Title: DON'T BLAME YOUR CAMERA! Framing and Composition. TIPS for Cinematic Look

Ahoy, this is Zdenka. Here's the first one. I tried to film a cinematic video yesterday, except it didn't turn out to be that cinematic. Another one. Help! How come my videos are not looking like yours? And third one. I'm struggling framing the shot. I completely understand what you're talking about. I'm going to try to help in this video. Let's talk about framing and composition and how to get your videos look a little bit more cinematic that way. Instead of me telling you rule one, rule two, rule three, I decided to pull out some of the clips I filmed in the past, some of the videos I filmed in the past, and I'm gonna try to go through those clips individually and tell you exactly why I framed those videos, why I did what I did, and give you some extra tips so you can reach a little bit more cinematic look.
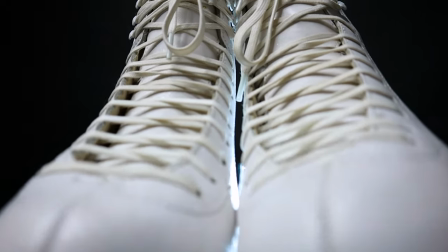[0:54]
And for the new faces, welcome. My name is Zdenka Darula.
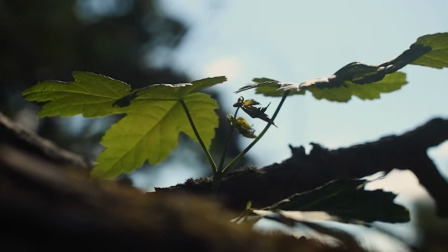[0:59]
If you want to learn how to take better photos and videos with the latest gear and possibly participate in creative camera challenges, consider subscribing. First of all, when I get to location, whether I'm filming outside or I'm filming indoors, even a product shot, few things are always the same. I never shoot just with one lens. If I'm filming with smartphone, I take advantage of the other lenses. If I'm filming with my mirrorless camera, then I bring extra lenses. I like to get a mixture of wide shots, medium shots, and close-up shots. When I'm framing my shot, I'm doing exactly the same thing like in photography. It doesn't matter if I'm taking photos or I'm doing videos, I'm doing the same thing. Let's look at the first four clips. They have two things in common: balance and symmetry. What you don't want to do is leaving a clutter of stuff on one side and then leaving an empty room on the other.
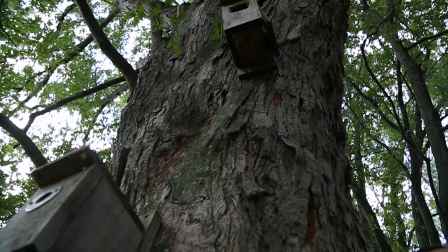[1:56]
The first shot of a tree going from a birdhouse slowly down,
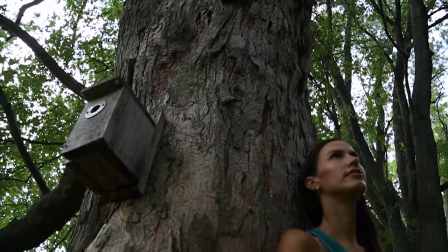[2:02]
revealing house on the left and model on the right, gives a sense of balance.
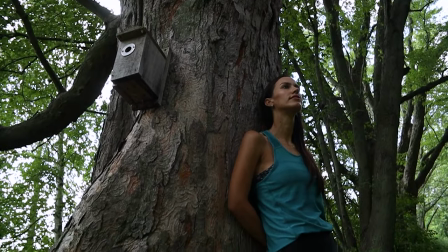[2:07]
Both sides are balanced properly, they're balancing the scene, tree is dividing the middle.
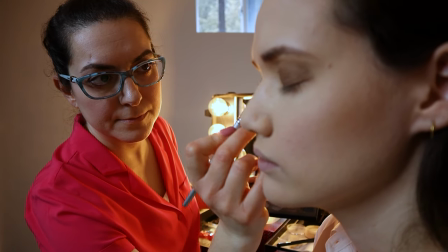[2:15]
Second clip of a makeup artist. Here I wanted to see her expression as she's fully concentrating on what she is doing.
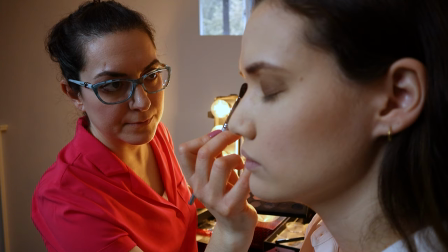[2:22]
I could have just filmed her face, but then I would not tell the whole story.
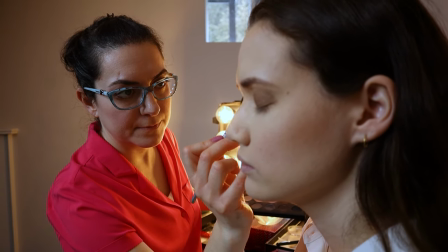[2:27]
I needed to see the model as well to complete the story.
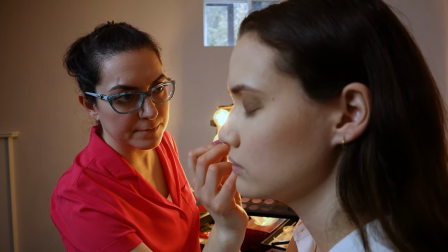[2:31]
I still kept only her face fully in focus, so the attention is on her. However, placing her on the left and model on the right side made the shot well balanced.
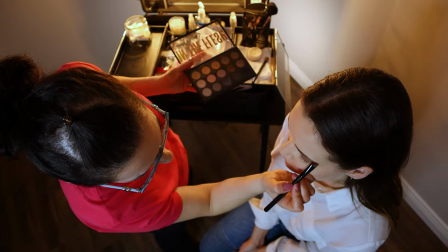[2:42]
And I do this in any type of view. If I'm filming forward, if I'm filming down up or from above, here's the same scene.
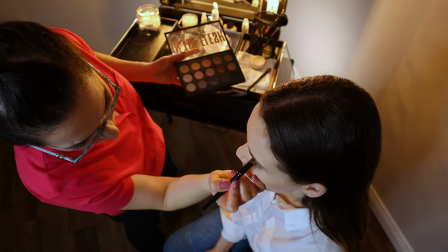[2:51]
Makeup artist with model, both of them on each side balancing the shot. This time I have them both in focus because I'm not seeing the face, I'm not seeing the action,
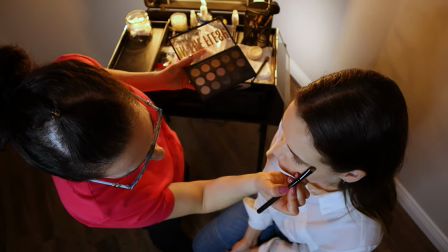[3:01]
but I'm showing entire scene, the whole action, what is going on. So in this case, I have to have everybody in focus.
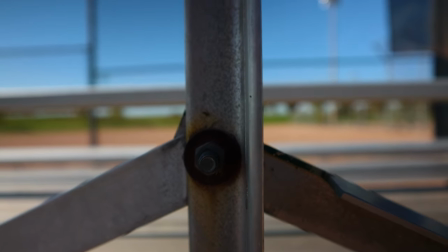[3:08]
Baseball field is a perfect example of symmetry. Boring object, an ugly object like benches can look interesting.
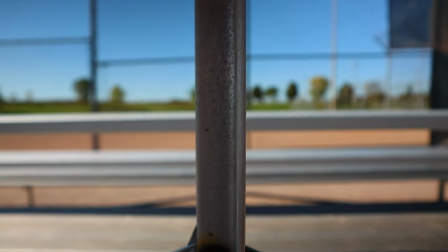[3:15]
I made sure everything is very symmetrical and straight lines.
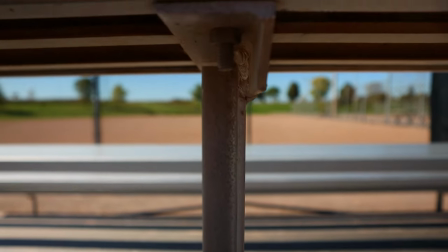[3:19]
Just circling from bottom up, revealing the scene behind it.
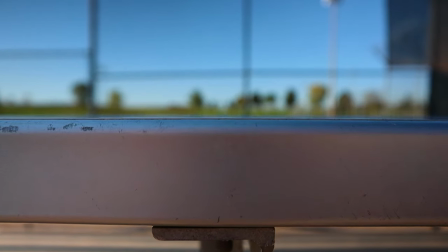[3:24]
What I find that if I have a beautiful natural scene, then I do very nice, beautiful shot.
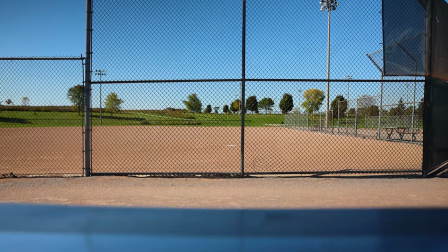[3:30]
But if there's something very ugly in it, that can totally break the look. So I actually go, like I said, very close to the object, the ugly object, and try to do something creative around it, go very close to it to reveal what's behind it. And then I found different angles so I don't actually see that ugly object in the whole shot.
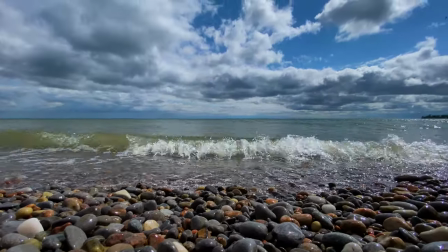[3:50]
Next three clips are all about horizon. They teach you in the books that when you pull out on the screen the great rule of thirds, it looks like that, then your horizon should be perfectly on the lower lane or on the upper lane. Well, I don't exactly do it always that way. I use my own judgment and choose what scene really looks good, what I really like in the video or photos.
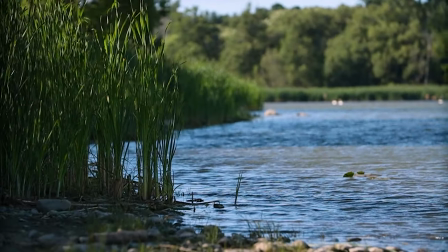[4:17]
In the first clip, I do have the end of the lake closer to the top line.
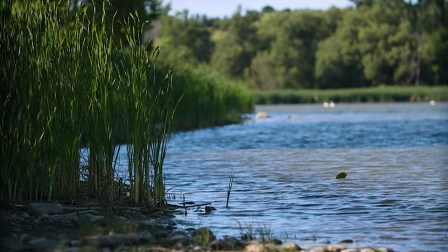[4:22]
However, what made my decision was the tall green grass in the front, which is nicely in focus.
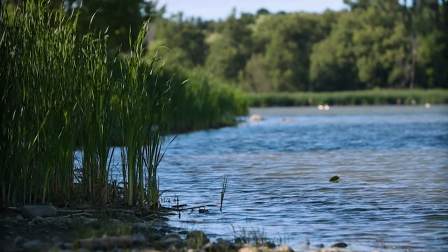[4:28]
I wanted to see most of it, and I also like the rocks and water at the bottom of the grass.
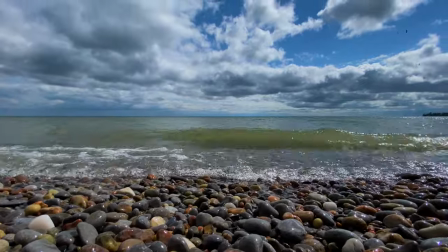[4:34]
Second clip was shot with my cell phone, has horizon pretty much in the middle. I get very low.
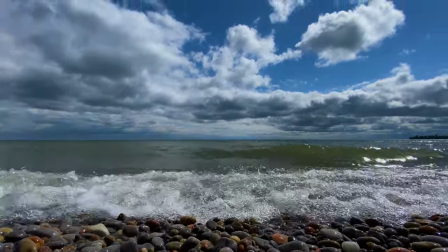[4:39]
I never shoot in the mid-range. I always go very low if I'm doing landscape like this.
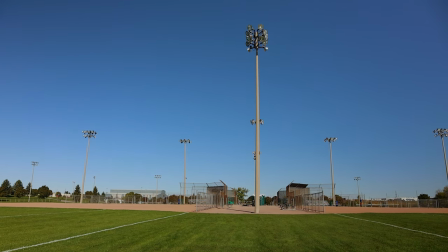[4:45]
Third clip has a very low horizon, but that was not the intention.
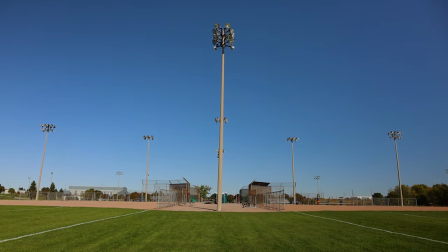[4:49]
I simply wanted to see the whole light, which is lighting up the whole baseball area. Whenever you film or take photos of horizon, you want to make sure it is perfectly leveled. You don't want to go like this. And I know it's not easy when you film handheld, or even if you are filming with gimbals, some of the gimbals are not perfectly balanced. Even if you do calibration, sometimes it's still a little bit tiny off. If you don't have a further settings in the menu, then you can't really fix it up. Luckily, in the post, when you're editing your videos, in the programs like Adobe Premiere Pro or DaVinci Resolve, which is free, you should try it out, are options there where you can certainly level it up. Leading lanes can be straight or they can be curved, and they are leading your eyes towards the object in the middle. And it can be anywhere. It can be fence, it can be path, it can be road, it can be alley of the trees, all kinds of stuff.
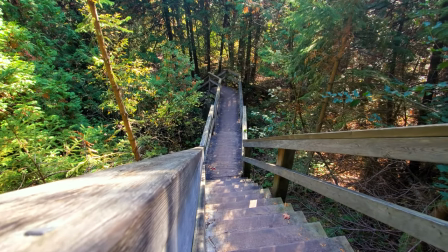[5:47]
First clip is showing a huge staircase with railing.
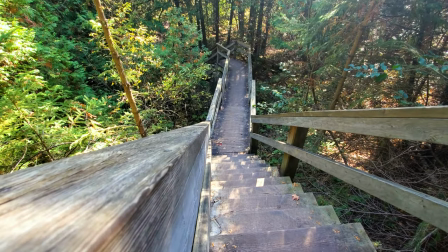[5:50]
What I did is getting close to one side, leading the railing as I was stepping forward.
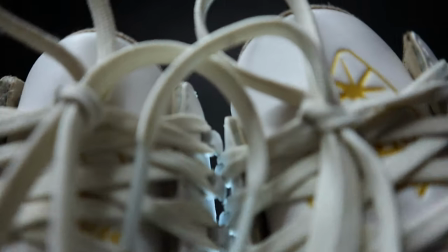[5:57]
Next shot is just following the curve of the skates. And lighthouse time lapse.
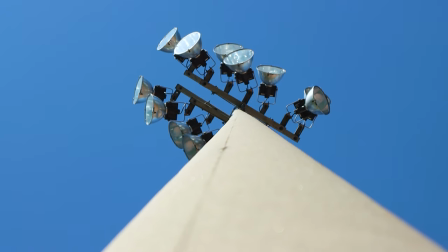[6:03]
Shape of the ground follows us to the lighthouse. And lastly, here I was circling this tall pole as close as I could.
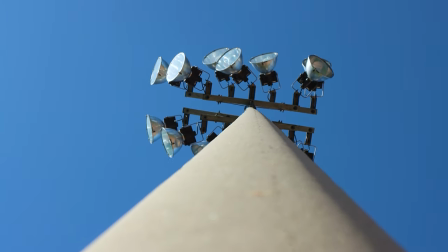[6:12]
The shape was leading us to the lights. The next three clips have a lot to do with depth of field, but first let's talk about shooting through stuff. Whenever I want to create a mystery or candid moment, I choose to shoot through something. Tall grass, branches, anything in a way, making sure that the foreground, those branches, the tall grass is nice and blurry, and the object or whatever I want to see behind it is nicely sharp. If I don't have anything like that available, then I literally just grab a leaf, stick it right in front of my lens to the corner, and take a shot or video like that. Plus, sometimes it also creates a sense of balance. For example, if there's a lot of stuff on the right side, but I feel that this area is just way too empty, if I bring that leaf in or something in the foreground in, it will actually balance the shot way better. Here's one clip shooting through grass to show sunset.
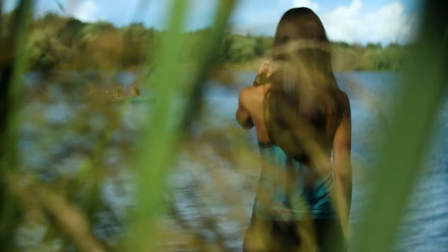[7:09]
Another one here is shot through grass as well, revealing a woman looking at passing by boat.
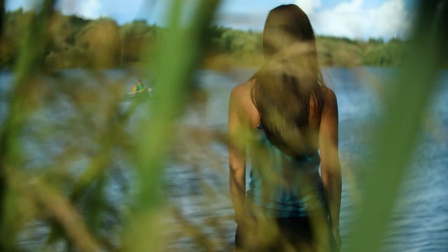[7:14]
Here is a sense of candidness. It's a very candid shot. And then another one is shooting through grass one more time. For that though, you need to select right aperture or the depth of field and select the right lenses as well. I actually created a video shooting in aperture priority mode, and I also created another video about 50 millimeters prime lens. I'm gonna link it below the video in the video description. That can be helpful. You can watch it after this. So whenever you're shooting these kind of things, you want to make sure your aperture is very low, and the best lenses you can get is prime lens, 50 millimeter lens, or telephoto will work as well.
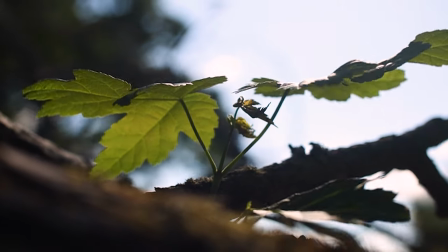[7:52]
First shot here is set at low aperture f2.8. Close-up shots of the leaves with 50 millimeters prime lens.
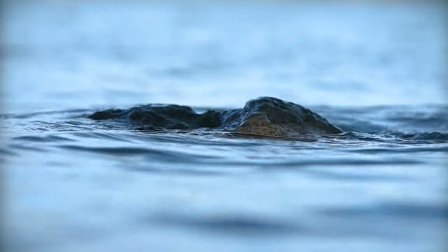[8:00]
Rock with water passing by. This was done with telephoto lens, also low aperture, set to f2.8 as well.
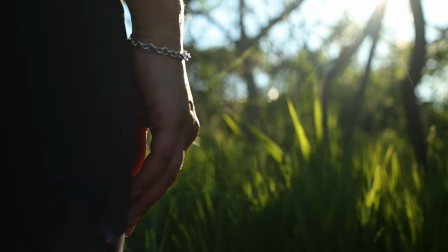[8:07]
Another one is close-up of a hand. Here I actually placed a bit the hand on the left, not in the middle.
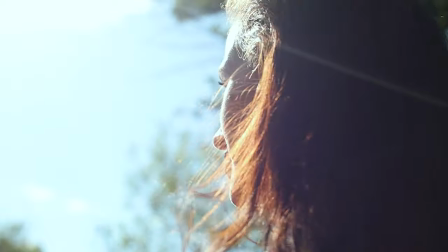[8:15]
And close-up of a face.